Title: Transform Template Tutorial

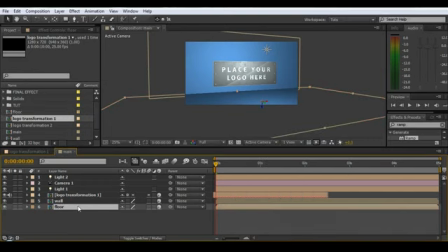And same with the floor. Go into the wall, add a new solid.
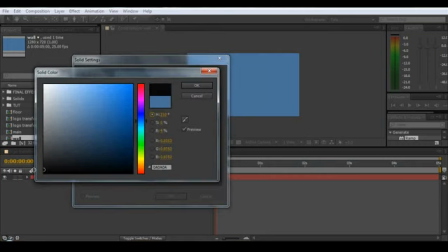Just make it black will do. And just scale it down.
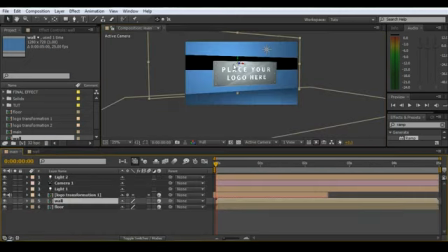Just close this composition. We can see we've got a black solid here.
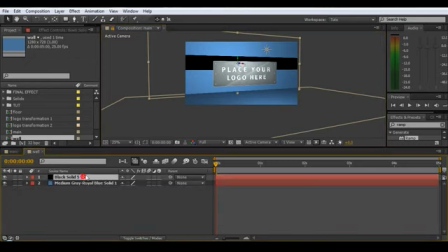If we lock this comp, go back to the wall, and just nudge this solid down,
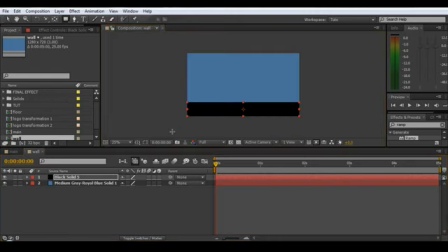and unlock, and draw a mask around it like so, and just feather it in the far right value here,
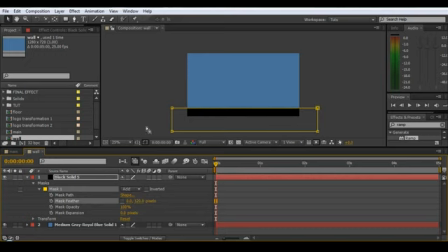go about 80. Oh, we could go more, probably 120. And go back to our main, lock that.
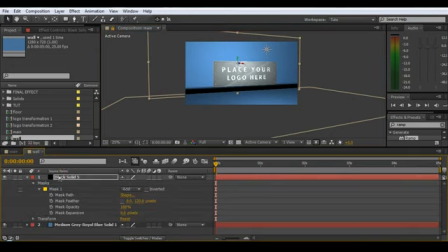This is a bit of a fiddly process, just sort of trying to give it a bit of a shadowing look.
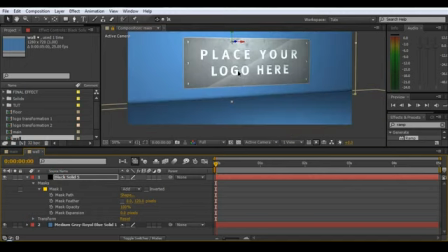It's pretty subtle, but it does help kill off that hard edge.
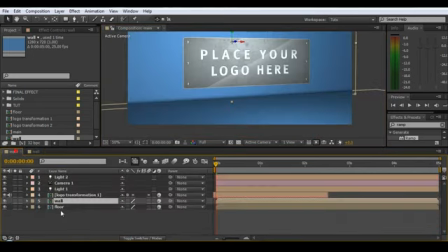And then just copy this layer here, go back into our floor, pre-comp, paste that in.
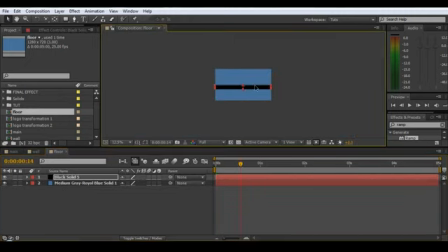Just sort of move that around so we can see it.
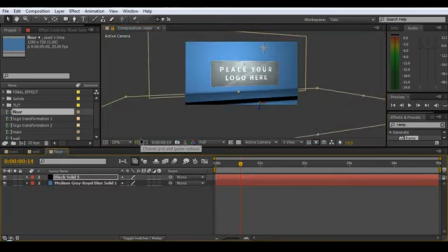Lock it here and just nudge it till it sort of lines up.
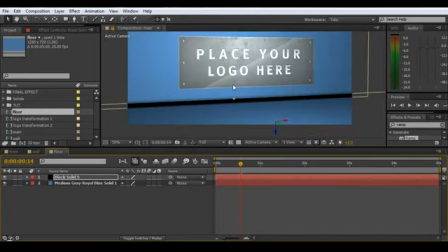Zoom in.
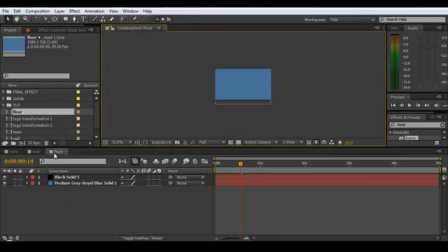I may have to rotate it, I'm not sure.
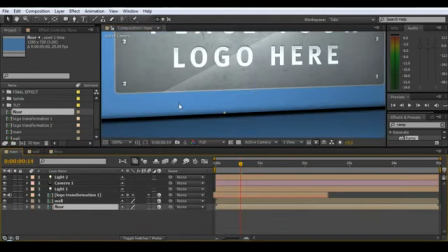Well, it looks okay.
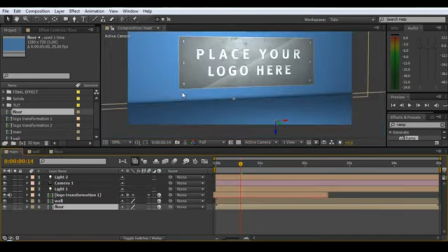There we go. Looks alright.
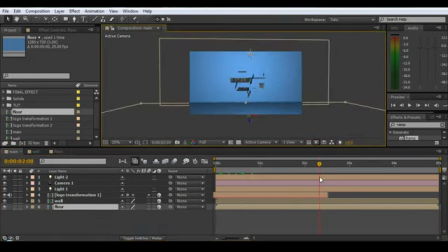I mean, obviously it could have more tweaking like in the final, but it just takes a little bit of the harsh edge off that. Okay. So that's done. Now what we'll do is create the shadow for our logo.
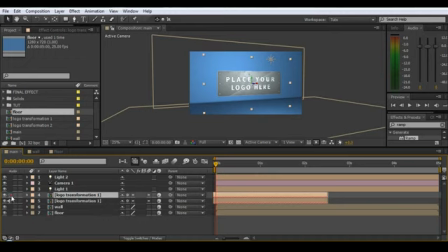So we're going to duplicate this logo, transformation 1. Turn off the audio, we don't need that. Hit enter and name it shadow. And turn off its collapse transformation switch. And rotate it 90 in X, and just with the move tool bring it down till it's just above the floor.
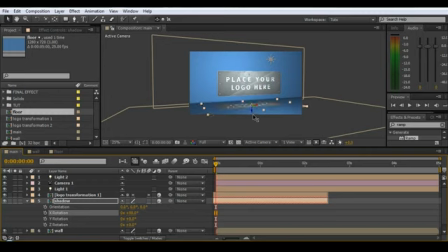Just there will do, and add a fill effect,
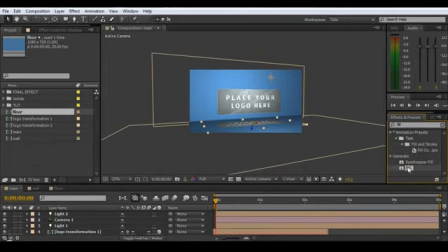one of my personal favorite effects.
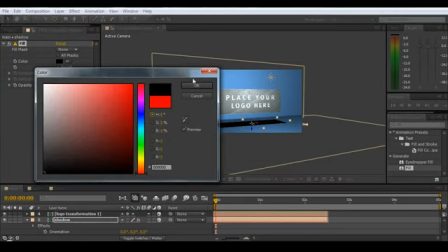I use this all the time, and make it black and T and make it 15%.
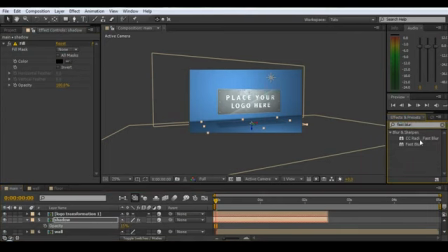And just if you want, you can add a fast blur just to diffuse the shadows a little bit. Make it 25 pixels.
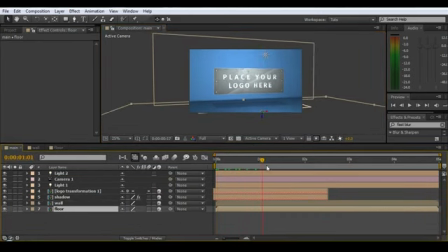Alright, so now that's looking pretty good. We've got our dynamic shadows that are obviously going to update when we change our logo. Got our camera move. One thing I did forget to do in the floor comp, we can add a ramp.
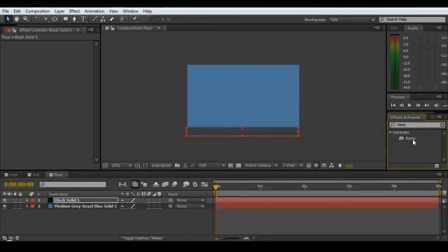This is optional, you don't have to do this. And I won't spend too much time fiddling around with the settings.
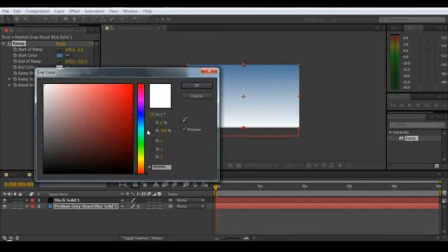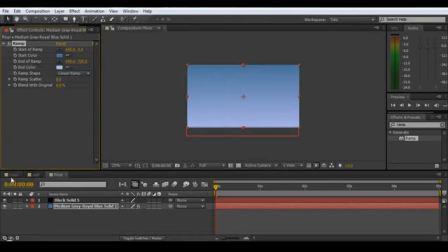Have a look in main.
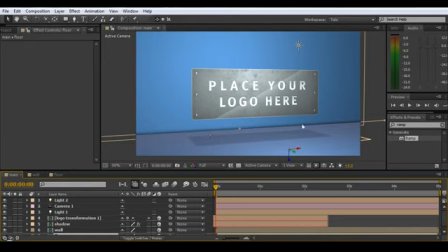I can just, what it's going to do though is change this line that we've created, this in the crack between the wall and the floor. So if you adjust this ramp, you're going to have to go back and
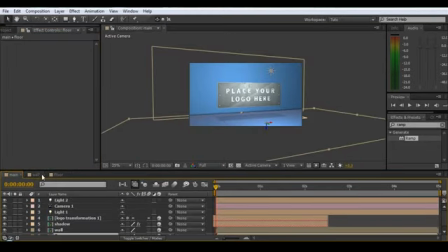tweak that, which I won't do now because it can be a bit fiddly. So I'll just turn that off for now, but you get the gist.
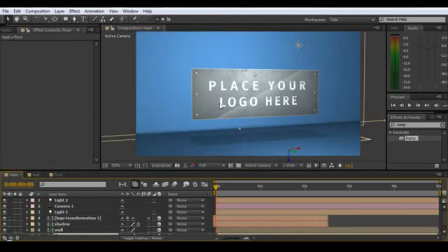You can go in and just add ramps and stylize it like I did in the final version.
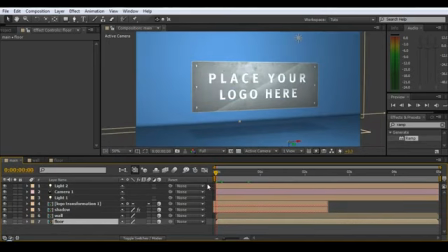There's nothing really new to teach there, so you're not missing out on anything. It's just you know, if you want to add that to it, that's fine.